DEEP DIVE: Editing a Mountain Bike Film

What is up y'all Scott here. Hope you're doing well. Today we are going to drill into my recent edit with Mark Matthews changing seasons. I've had a lot of folks asking me questions about how we pulled this off. Some of the techniques of editing some of the techniques of shooting color grading audio all that stuff. There's a lot of content and I don't think I can actually fit it all into this one video. So we're going to break this up into parts probably do this in two parts but we'll see how it goes. Today we're going to focus on talking through the edit and how I chose different shots, how we linked it all together, and talk just a little bit about how the shooting went overall. So I've asked folks on Instagram for some questions that'll help drive this conversation, and I have some things I want to share with you as well. We'll get into the questions at the end of the video, but first thing, let's just start walking through the video from the beginning, and we'll talk through each of the shots and some of the motivation behind those shots.
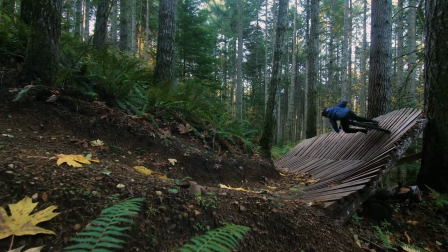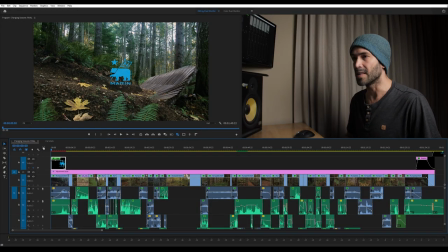First thing we're going to look at here is the very first shot in the video, And I love this shot. It was just a cool frame to find and I wanted something that started the video off with a lot of action. And I wanted something that also had some movement in it. So we'll watch this first shot here.
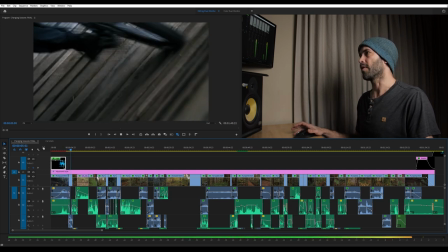You can see we've got this wall ride and then Mark comes ripping through the frame and we've got really cool audio to kind of match up with that.
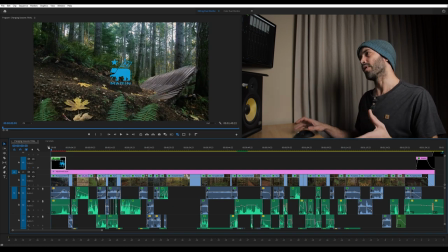And I pulled this one off with the Kessler Crane second shooter. So I had a really controlled movement through the frame as Mark came in and the audio I really liked here because he he starts far away and you can kind of hear that audio approaching and that was going to lead us into this raw edit that I'm trying to create so we start
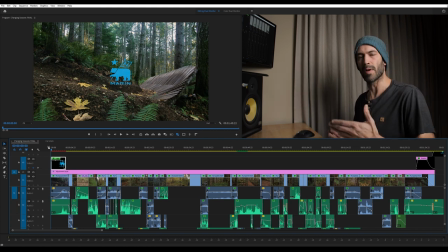with just sort of ambient forest sounds and then you hear his bike rip by and it has this really cool sound on the wood brings that
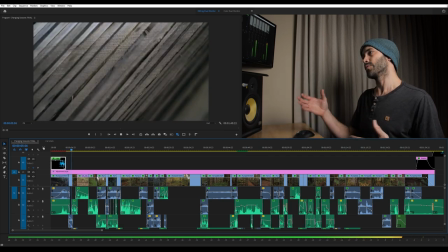intensity up right away after he runs through once it comes through again with a bit of a tighter shot and the idea with this shot was just
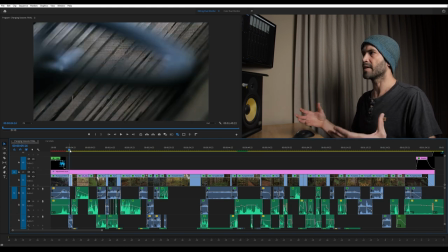something that was a little bit more creative nothing super fancy about it but I liked the diagonal lines and just thought
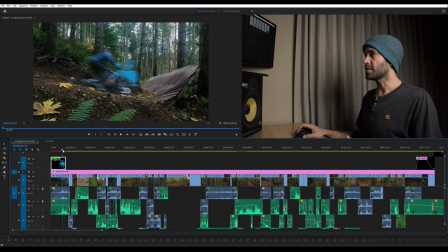it was kind of a cool frame so we went with that there was a lot of questions about lenses and what lenses I was using so I'll kind of walk through that with each frame tell you what lens I use the best that I can remember this one was definitely the Tokina 11 to 16 set fairly wide so after this we'll run forward here and we come into this shot here.
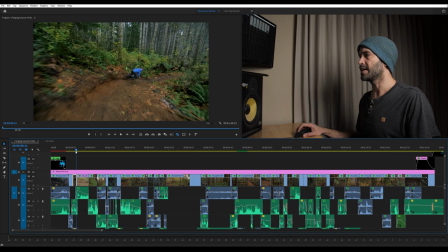This shot is a chase shot. I'm on a gimbal and the idea with this was just something that can connect to the next segment of the video. So probably shot on the Tokina or Sigma 18 to 35, but we use this as a filler because prior to this, we had set up a cable shot and I'll show you the cable shot that we cut from the video.
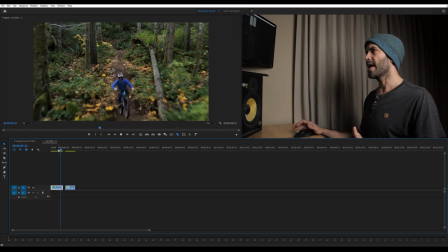This cable shot took us a whole morning to shoot. Unfortunately, it just wasn't really very powerful. It kind of lacked a lot of interest.
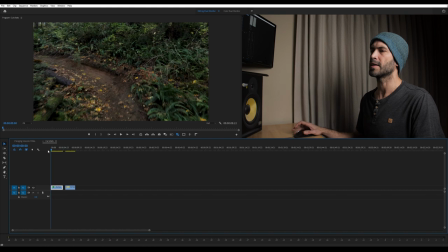So even though we put a lot of time into it, we decided that the coolest part is when he's actually coming out of that corner and it's where he looks the fastest.
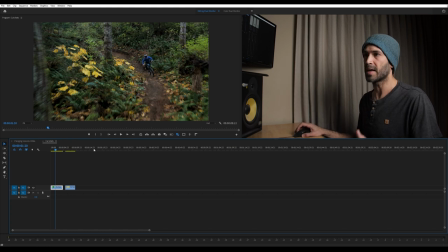So on another day, we came back and we actually, instead of using that shot, decided to pick up this shot here.
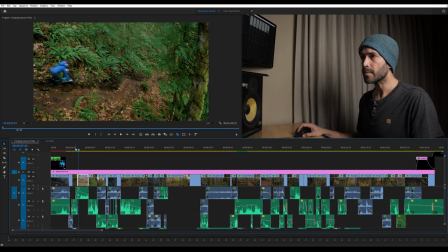And I think it works really well for that little piece. The next shot here that we're getting into is a drone shot. This is with the Mavic 2 Pro. The idea here was to start leading into some wider shots that showed off the environment a little bit more while still keeping the pacing fairly high.
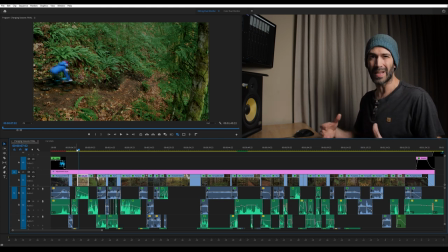These first few shots are a little bit slower paced, but I think that works at the beginning of the edit as we're building into the higher intensity moments. So I'll play through a section of the video here, and then we can talk about these pieces.
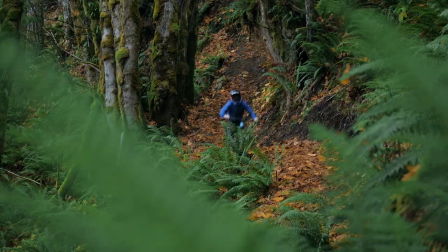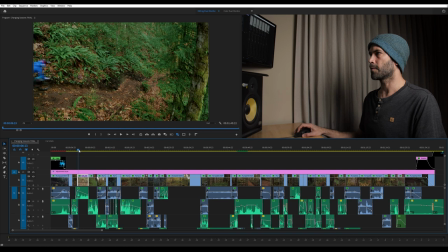Four or five shots that make up this segment. So we first have this one where he's just kind of coming down the hill. And just as we're getting into that lower section, I just have this shot that's coming from the opposite way.
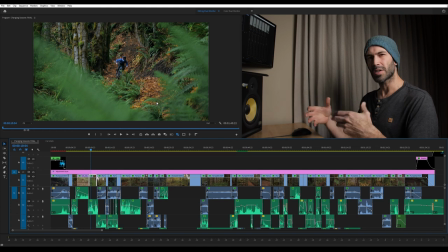So I frame this one up as more of an artistic shot. I like to do stuff where there's foreground elements out of focus.
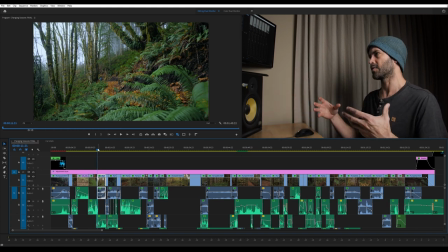And then this shot I really love. It shows off this cool environment, this Pacific Northwestern jungle feeling forest, which I like a lot.
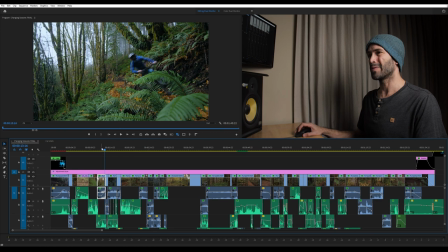This is on a gimbal. This is probably the Sigma 18 to 35.
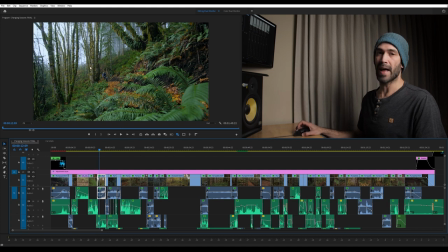The one thing you will notice about this is there's fog back here and we really wish we would have had this fog for all the days of shooting it's an amazing backdrop to have a foggy forest to shoot in but we only got this for about two hours and I think this was
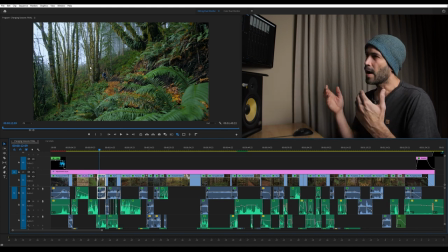probably the fifth day of shooting or something like that and so I was okay including it in this shot because I don't think it's overly noticeable that it's foggy but if if we had shot a bunch of stuff and it was all foggy and then we had sunny days or just overcast days
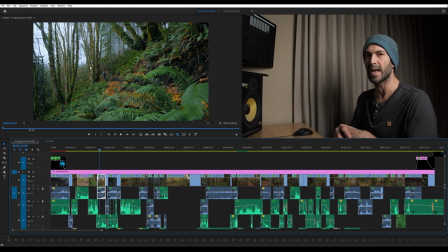for the rest of the video it would have been really juxtaposed and we probably couldn't have made that work in the edit. So in some ways it was fortunate that we only had fog for this one day. This shot leads into what I just call a blow by shot. So you just see Mark ripped by the camera really fast.
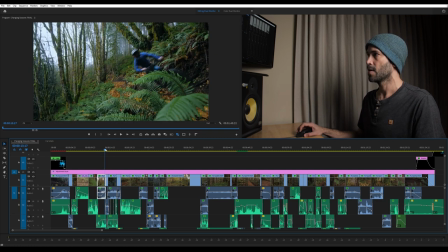And what you'll notice is this is actually two different shots. So there's this one where he exits the frame and then there's actually a secondary shot where I'm handheld on the ground and I'm just panning with him.
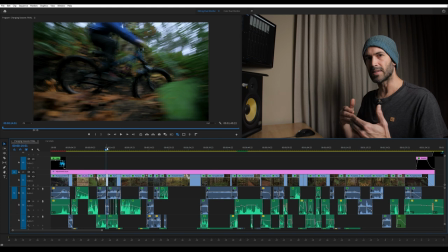And this just adds some of that intensity. We've kind of gone from a faster beginning, then we dropped onto some slightly slower shots and now we're bringing the intensity back up for the next sequence. So we go from this and then I'll play through this next part and then we'll talk through some of the ideas of why I edited it together the way that I did.
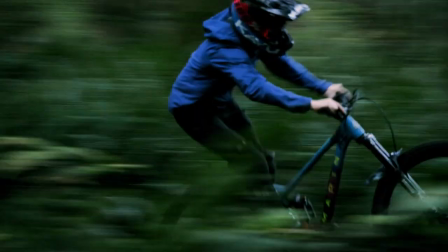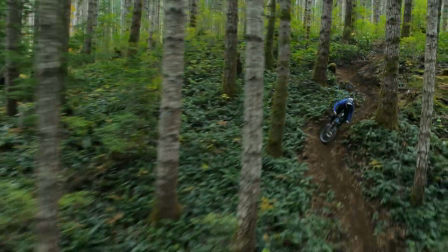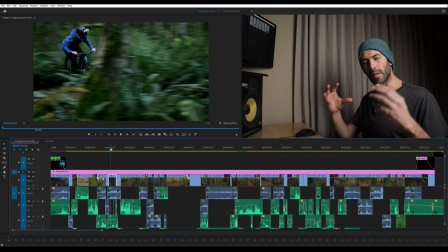All of the sections of this video, they're kind of like little pieces, right? They're different chunks of the trail. And some of these aren't actually even connected pieces of the trail in the real world. So this is a trail network that we shot different features on different trails.
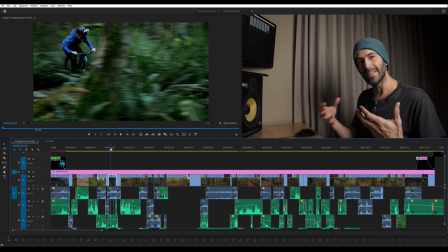And the idea is to link all that together into something that feels like one continuous flowing trail, even though they're completely different parts of the forest.
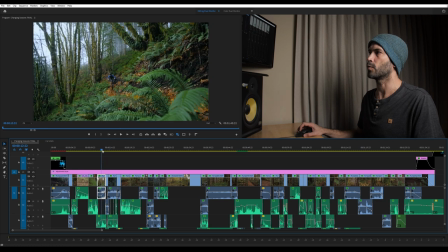And so I needed to get from this section of the forest that was really covered with leaves on the ground,
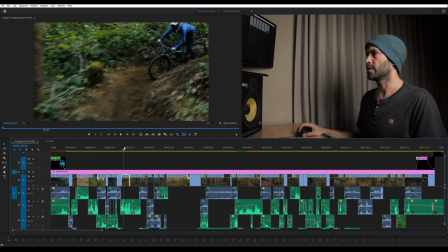really fall feeling into this section of the forest where there's no leaves on the ground. Doesn't, you know, it feels like fall, especially when you pull all the way out, you can kind of see some of the fall colors in the back.
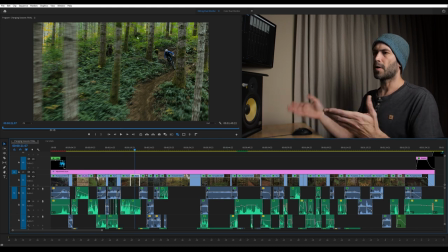But it didn't feel as fall as that previous scene.
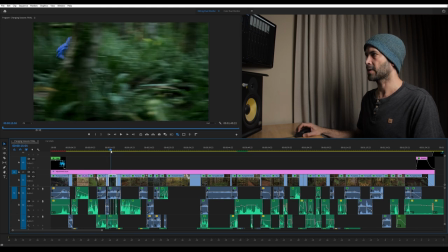So we use this bridge shot here where you can't actually see the leaves so much as this is fast ripping through the forest.
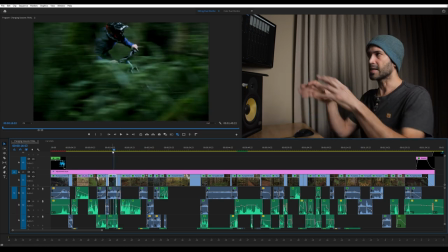And I like this because it conveys motion really well. And I just think these shots are really cool when the foliage is just whipping by the camera. So that's why that shot is in there. It gets us from the really fall feeling shot into the next shot that has less of a fall vibe.
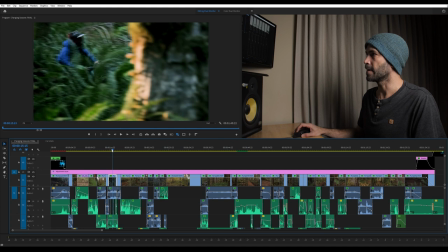One thing you'll notice about this, if you look carefully, you'll see there's actually this big orange yellow spot here. And that's because we had to shoot this shot on a really sunny day. We didn't get good weather the entire time. In an ideal world, you're shooting in overcast conditions so that everything matches up pretty well. But we didn't get that here.
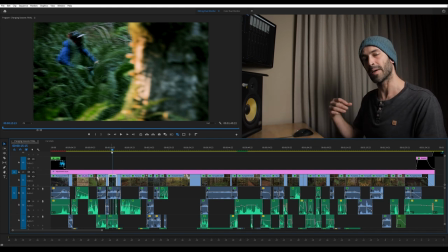I allowed that little bit in there because it wasn't super noticeable. I had to crank the color temperature down towards blue on this to make this seem not so warm
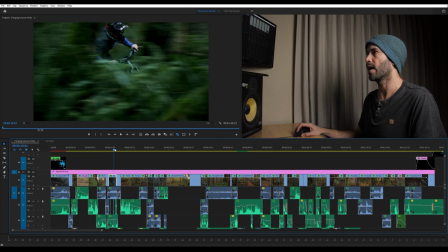feeling. but I think it matched up fairly well and that big bright moment is pretty brief.
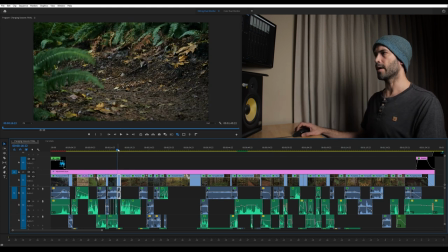So this shot leads us into this one here and this is to help with the directionality of the rider.
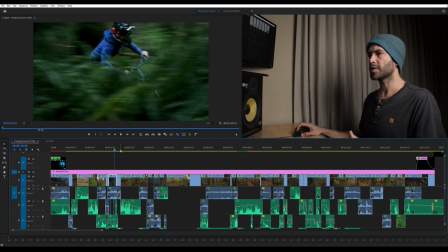Mark is moving from left to right in this frame here and then the shot that we wanna get to is this cable shot where he's moving right to left.
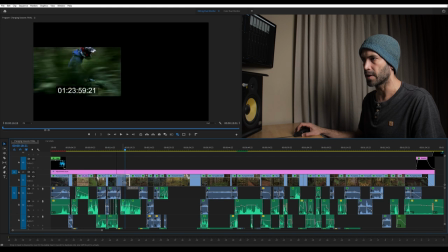And what I'll do is I'll put these right next to each other. The audio isn't gonna match up here but you can kind of see the issue that I have a little bit.
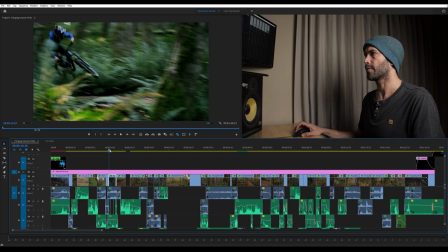So I'll play through this.
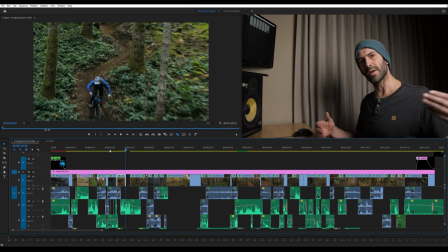So for me, it was a little bit jarring to see him going left to right and then immediately right to left.
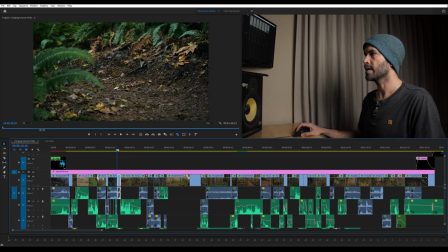And so we put this shot in the middle where he's coming into the frame from the left side, but he exits kind of pointing towards the camera. He's almost turning back towards the left again. And that, for me, better connects with the next shot.
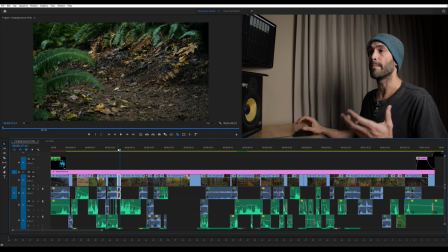And also the fact that it's static helps break up that camera movement that was a little bit jarring. So trying to find those connecting shots was something that I worked on as I was building the edit. So I'd go home every day, take all the footage that we captured that day,
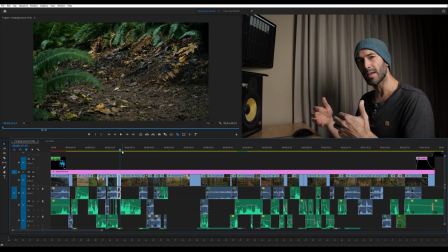figure out how I thought it might fit into the edit and see if there were areas where we needed an additional shot to make the edit flow a little bit smoother.